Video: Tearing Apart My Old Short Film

So welcome to the first episode of Watch Ryan Cringe for like 10 minutes because today I'm going to critique my own short film. I have critiqued you guys' short films in the past and today I decided, because I think somebody suggested it at one point, but today I decided I would do that and the one I selected to do that with is Losses because it's one of our earliest films. Even though I never did really consider Losses a short film, even though it's called the short action film. Even at the time, it was kind of an overblown camera test. Eric Kessler let me borrow the Red Epic, so I really quickly, last minute, threw this together. But I'm making excuses for it. Let's not make excuses for it. Let's just watch it and rip it to shreds.
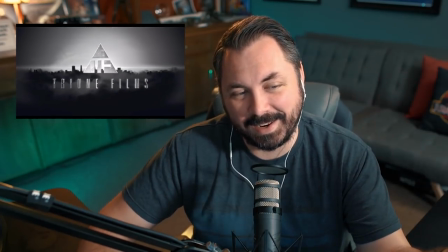[0:47]
So right off the bat, I really wish that I didn't put the Triune Films opening logo here like we did,
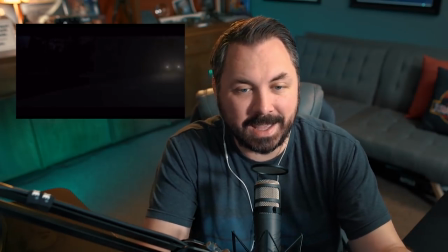[0:55]
because again, I never considered this a short film, and I try to keep that logo just specifically for films like Ballistic,
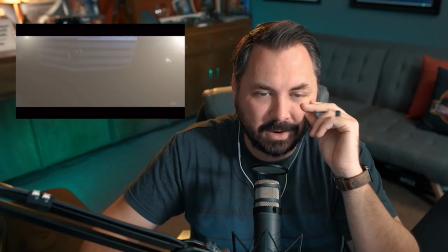[1:00]
Tell, Proximity. All the music here was from APM Music too.
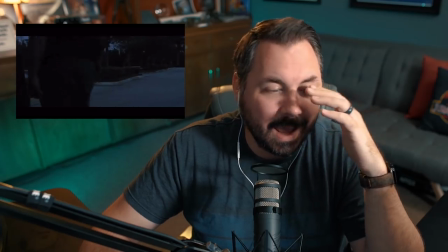[1:07]
This wasn't custom music. And this shot is kind of annoying.
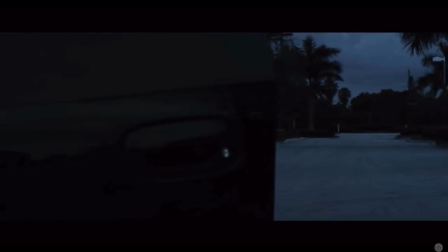[1:12]
It's really sloppy. It's not super well done. And it's because we didn't have the tools to really pull it off.
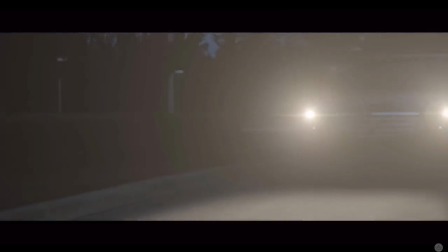[1:19]
So instead of having this move, because it's just this wobbly, it's just not great.
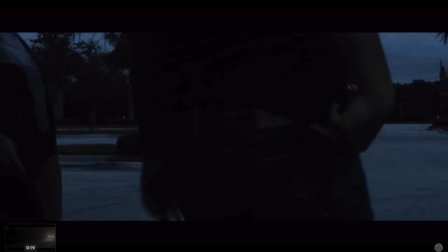[1:24]
Instead of having this move around, uh i i would have just done it as a static shot and not even cut to the trunk because this
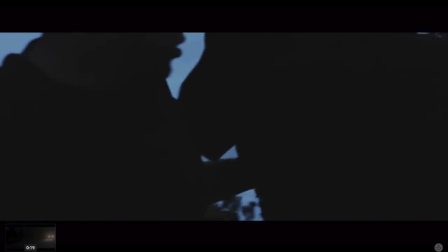[1:32]
trunk shot looks really cheap and even him pulling it out he's like josh is helping him get out like nothing about this is setting the right tone
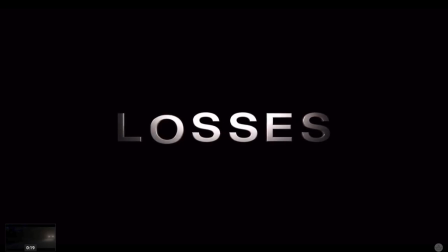[1:40]
i just would have done one shot and just seen in the distance somebody getting ripped out of the trunk and let that be like an aggressive thing
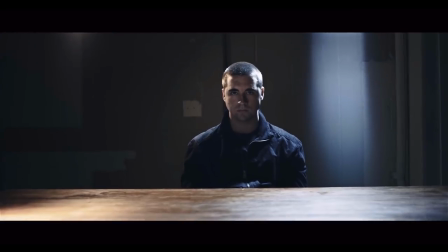[1:49]
i do like the slam into the cut here i do like that and then there's like this spotlight to the right of them.
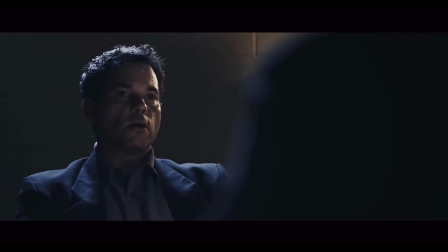[1:54]
It's like a lens flare that I thought was cool, so I left it, but looks just weird. Like touched by an angel, but they just missed by a few inches.
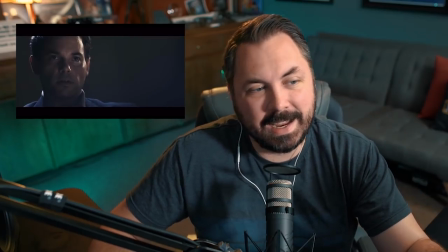[2:02]
And my biggest issue right off the bat with this scene is just this jitter that you're seeing,
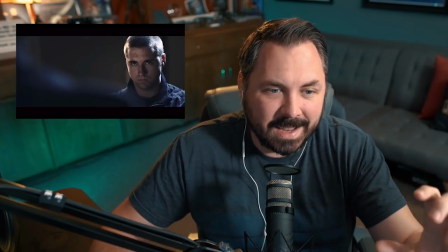[2:07]
that just really fast and tight shake that's happening.
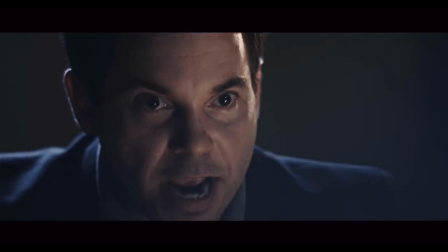[2:12]
And it's because I was holding the camera in my hands, I needed to put it on something because there was no image stabilization with the lenses we reusing.
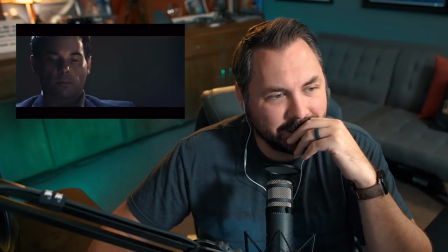[2:19]
I mean, overall, it doesn't look bad. It looks pretty good. It's just that shake is obnoxious.
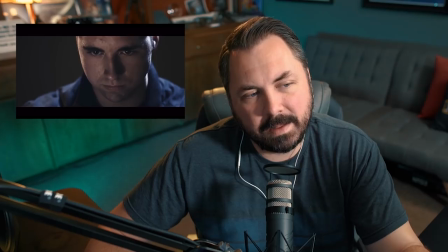[2:29]
I wish there was a little bit of detail in the background, too, with just how flat it is.
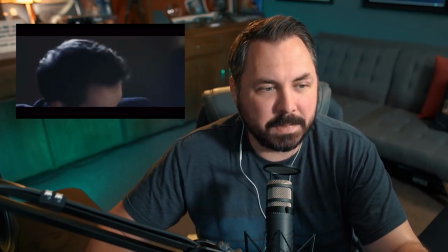[2:34]
It's feeling kind of like cheap TV, less cinematic.
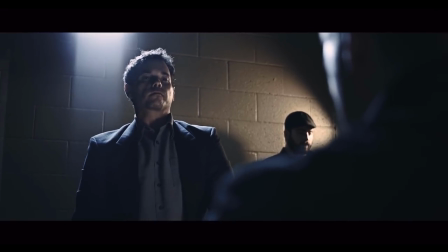[2:39]
Like that. Just something. A little bit of something, even though Bruno is horribly blown out in the background there. god here's
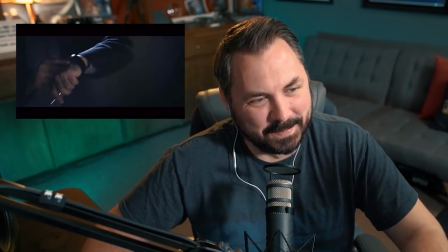[2:48]
a paper clip to kill someone with so stupid a paper clip why a paper clip
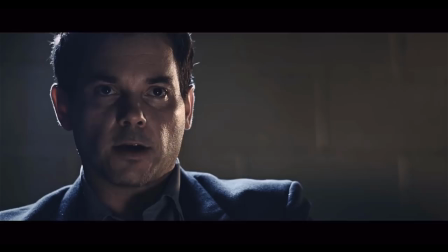[2:53]
why did i choose a paper clip was the thing to go with the job and
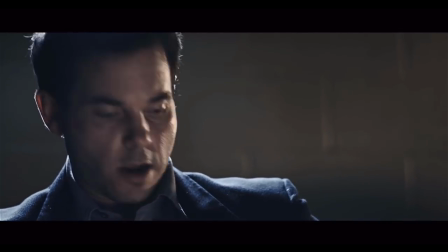[2:59]
here we go title of the movie
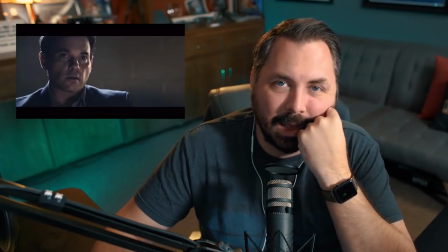[3:03]
i cut my losses this is a terrible line it's a terrible line because i called the film losses and then had him say losses i
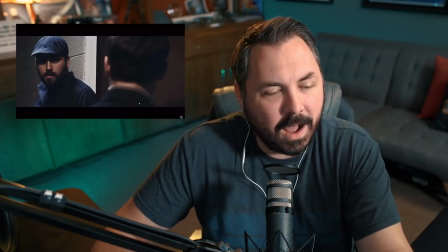[3:11]
hate that why did i do that i don't know and this shot right here god why awful awful awful awful and
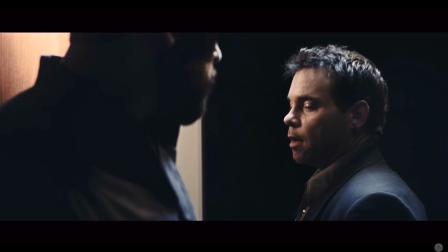[3:20]
it's because there's no detail it's just this black wall behind him so it feels unfinished it almost feels like a taped rehearsal or you know a stage play or something it's just we have no detail behind todd so this shot is just falling so horribly flat and that really harsh hair light that's
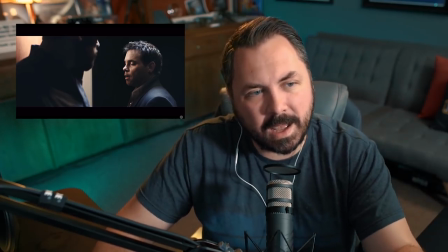[3:36]
going on there's just so much about this that i hate i would have kept the the top light that's fine i just would have dimmed it way the freak down
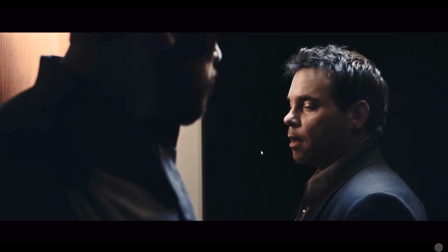[3:44]
taking it off of bruno's nose right here because that's conflicting there and that's looking kind of gross and then something back here some
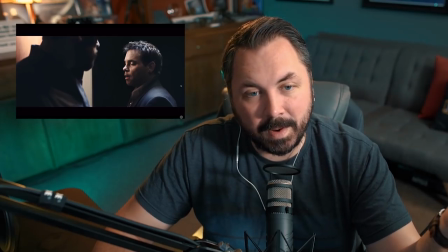[3:51]
kind of detail maybe we're running out of time i don't remember but god that's it's just who were
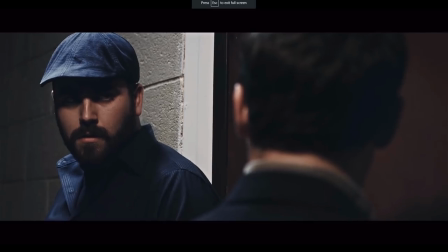[3:57]
you thinking me give me your gun why same with that black background looking boring and
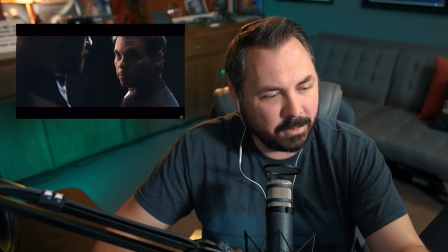[4:08]
that gun sound is like real wobbly and shaky i i wish i would have taken that sound out and
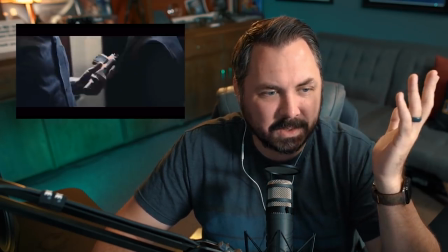[4:13]
replaced it with something that felt more solid because it kind of sounds like a toy which it is it's an airsoft gun don't let him leave
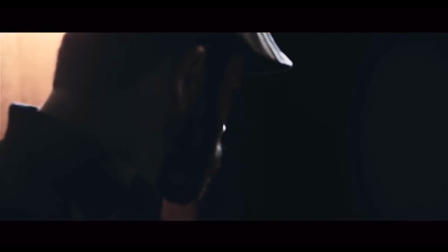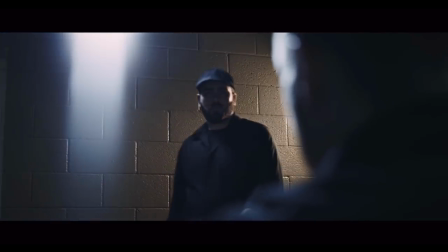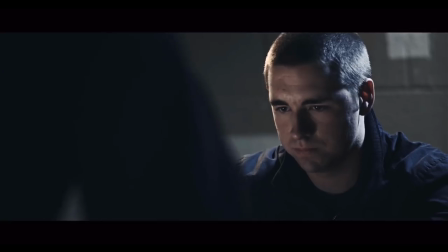[4:33]
you know i'm gonna really enjoy watching you beg just terrible
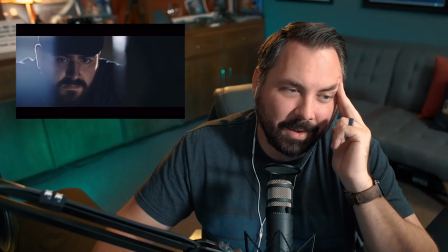[4:40]
bad guy lines why why did i write this oh it's unlocked
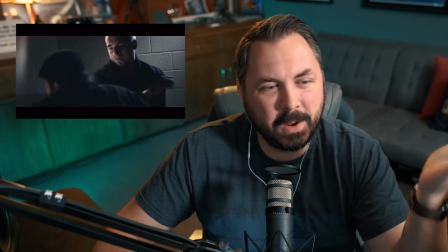[4:46]
it's just spending way too much time that's a great example of
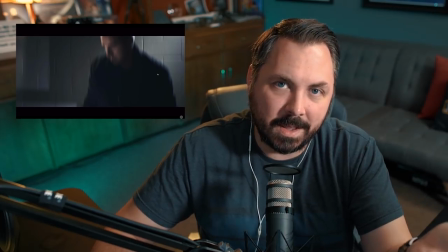[4:52]
an action beat spending way too much time being like oh isn't this cool instead of just being cool it
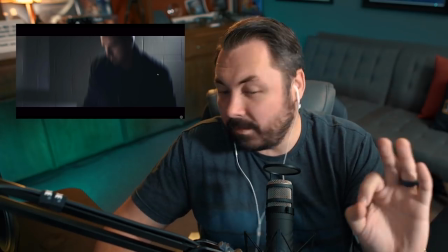[4:58]
should have just happened uh maybe a very short beat to see the handcuffs just fall
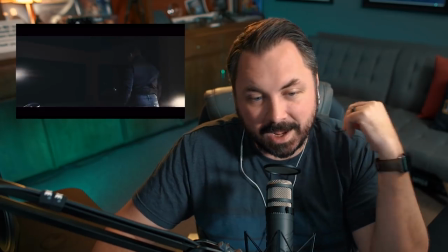[5:04]
off of him but it's spent so much time on being like oh i picked the lock why
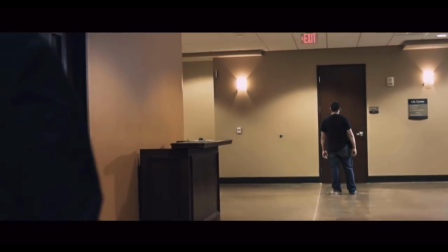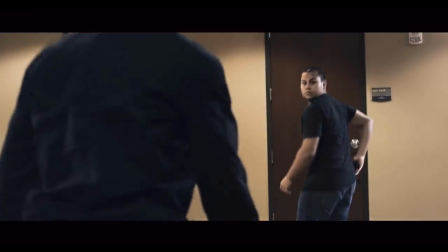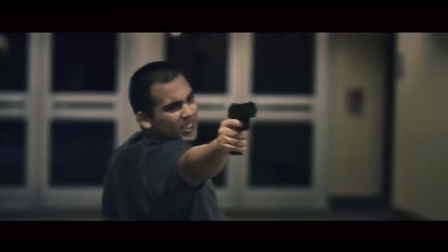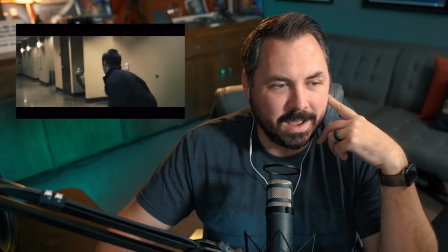[5:28]
Just worst shots of all time, can't hit them to save their lives.
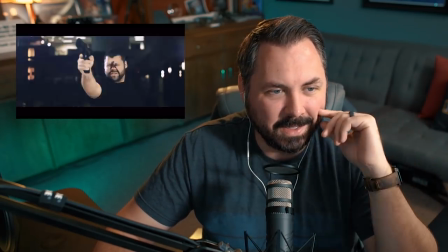[5:33]
I do like the clip throw and the slide here, although it is leaning towards cheesy action movie.
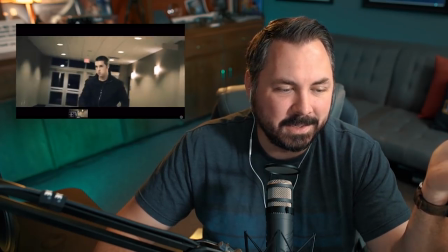[5:39]
I do dig that.
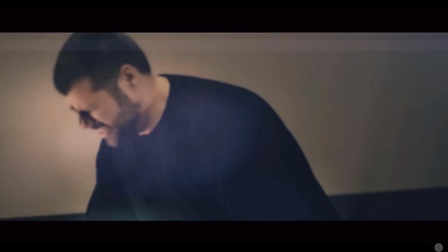[5:40]
And then we have this shot here of him falling over and it's just such a bland and boring shot, which you could see, I tried to spruce up with some lens flares and whatnot,
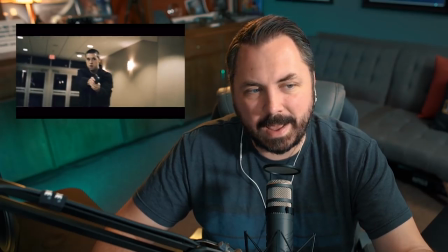[5:49]
but it's just on a flat background, just looking so boring.
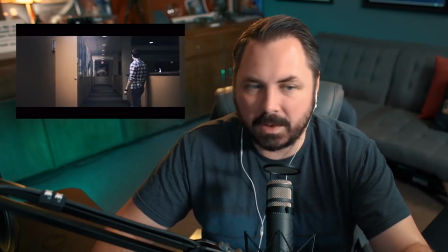[5:53]
And so many focus issues in this too, because I was just pulling focus myself with just that one small monitor on the camera.
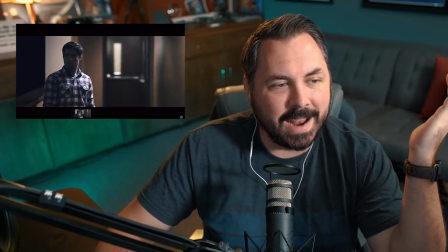[6:00]
And then we have a bad guy not doing anything. What is he doing?
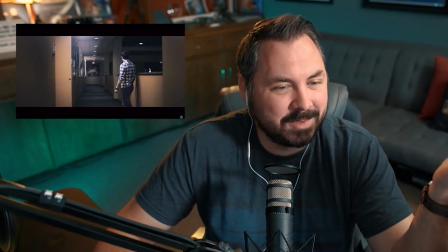[6:06]
Why didn't I give him something to do?
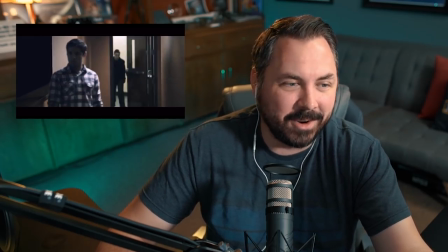[6:07]
Why is he even standing like that and why does he look like he just came from abrakami and fetch like what oh my god
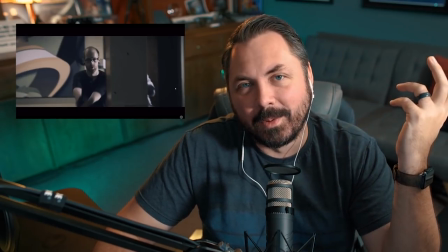[6:15]
more bad guys that look like they work at the mall tim
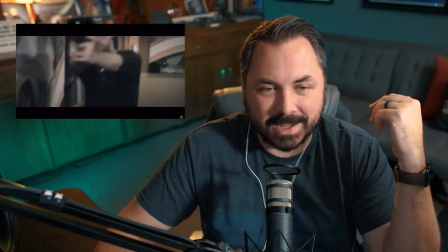[6:21]
allen i love him to death but not dressed like a bad guy none of them dressed like
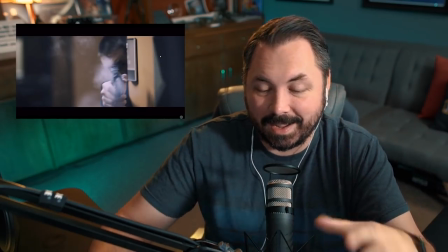[6:24]
a bad guy and the reason no one's dressed like a bad guy is because we had no budget for this we really didn't plan for this
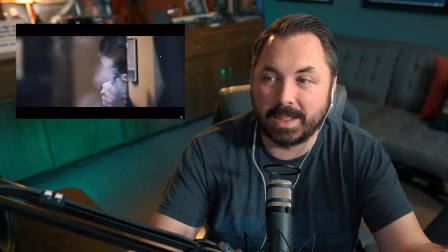[6:30]
we kind of just went and did it and then people that were there we were like hey do you want to be in a thing real quick
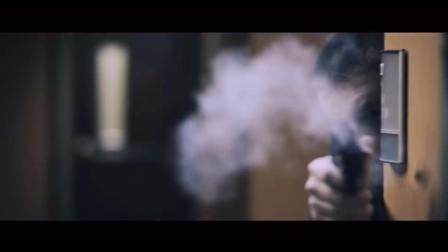[6:35]
some of the smoke is practical because these are airsoft guns like that, which look great.
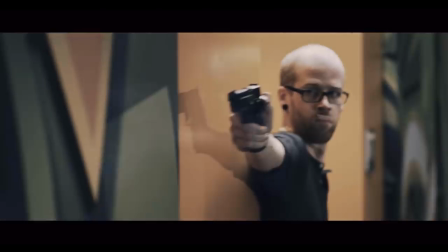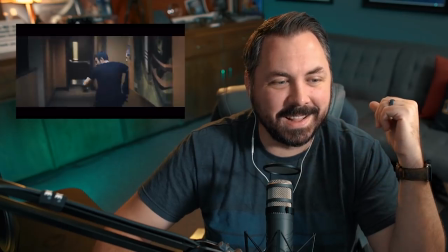[6:44]
Conveniently.
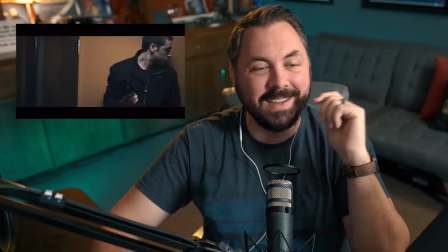[6:49]
Oh my God. Conveniently. Hey, what's going on out here, you guys?
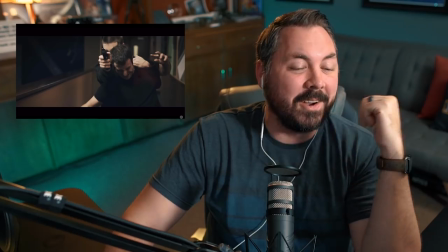[6:58]
I haven't watched this in so long. Oh my God.
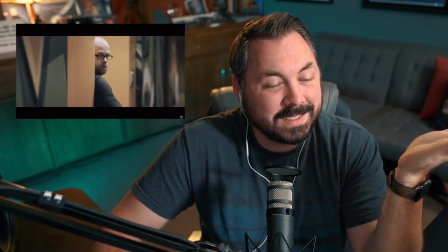[7:07]
What was that?